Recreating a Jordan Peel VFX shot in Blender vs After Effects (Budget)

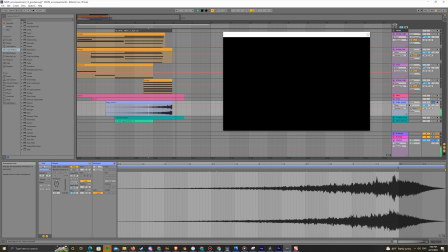534s
Then, for the transition into black, I added a ring sweep and a crescendo of dissonant string notes. Together, they sounded like this.
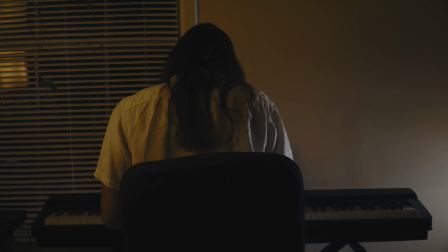546s
Then, to add some tension and what could, in theory, be a rhythmic motif for this fictional scene,
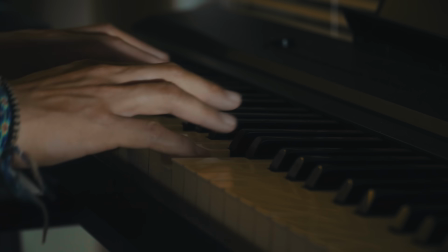552s
I added staccato cello and brass chords to pulsate us into the black. Together, they sounded like this.
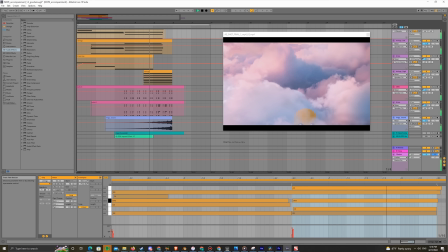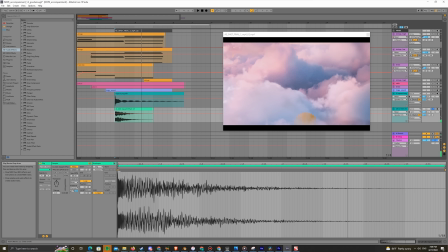563s
Then, to cue the scene's start, I used two impact samples that left a high-frequency ring.
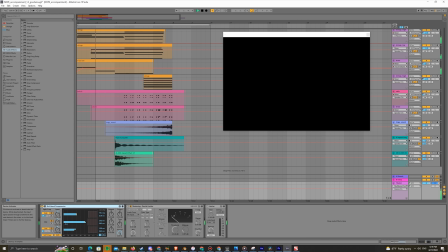569s
Finally, to master, I threw in a multiband compressor,
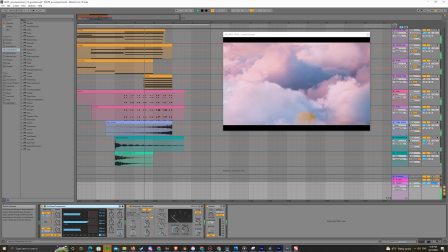572s
then another gentle compressor to lift things up a tiny bit more, and then finally, a limiter, just to be safe. Okay, boom, done. To tie the suspenseful spooky music to the render, we have to color grade.
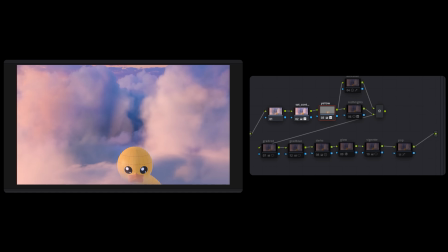585s
For the blender scene, I first added some contrast and saturation to the scene, Desaturated my duck's yellows, added a red sunset gradient on the left, and a blue shadow gradient on the right.
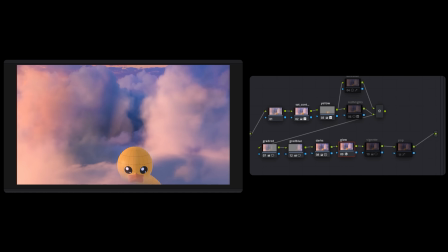594s
Enhanced the darks a bit, added a glow to replace the bloom we emitted in Blender,
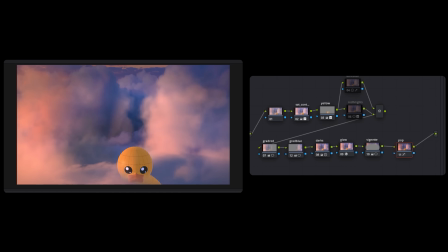598s
a vignette to direct our eyes, and some curve adjustments to reach the final pseudo spooky look.
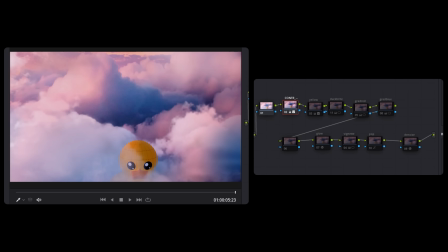604s
Similarly, for the After Effects scene, I added some contrast to the scene first, then desaturated the duck's yellows, then brightened the duck up a little. Added a reddish sunset gradient from the left, and the bluest shadow gradient on the right. I added a little bit of glow, a vignette, and some curve adjustments to balance the darks and the brights. Okay, boom. Done. Now, let's see them all together.
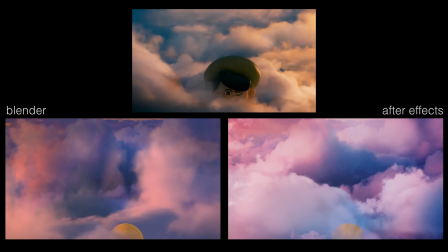So which is better, Blender or After Effects? I honestly love both and they both serve complimentary purposes. If I'm in a rush and can't wait for long render times, I'd probably do what I did in this video. I would do quick modeling in Blender and then compositing in After Effects, potentially at the cost of realism and cloud customizability. However, this scene was simple. It only involved one camera shot. If I'm interested in something more complex, I think that Blender would give me the most flexibility.
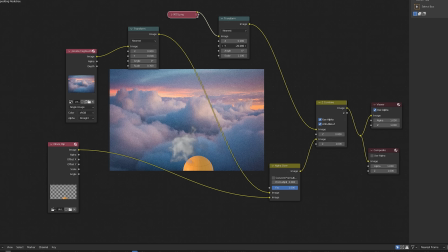660s
I mean, I could have done the compositing in Blender. However, if you're an enthusiast like me, then you have to strategize on how you want to leverage your existing skill sets and how you want to strengthen your weaknesses. In this case, I hadn't attempted clouds before in Blender, so I got to learn something new. Overall, the shots aren't the most realistic and maybe are a tad bit overproduced, but I'm pretty happy with the results of both. Anyways, thank you all for watching. If you like what you see, make sure to hit that like button. If you want to help the YouTube algorithm, also make sure to leave a comment. And if you want to see more content like this, more tutorials, more concept pieces, please hit that subscribe button. Okay, boom, done.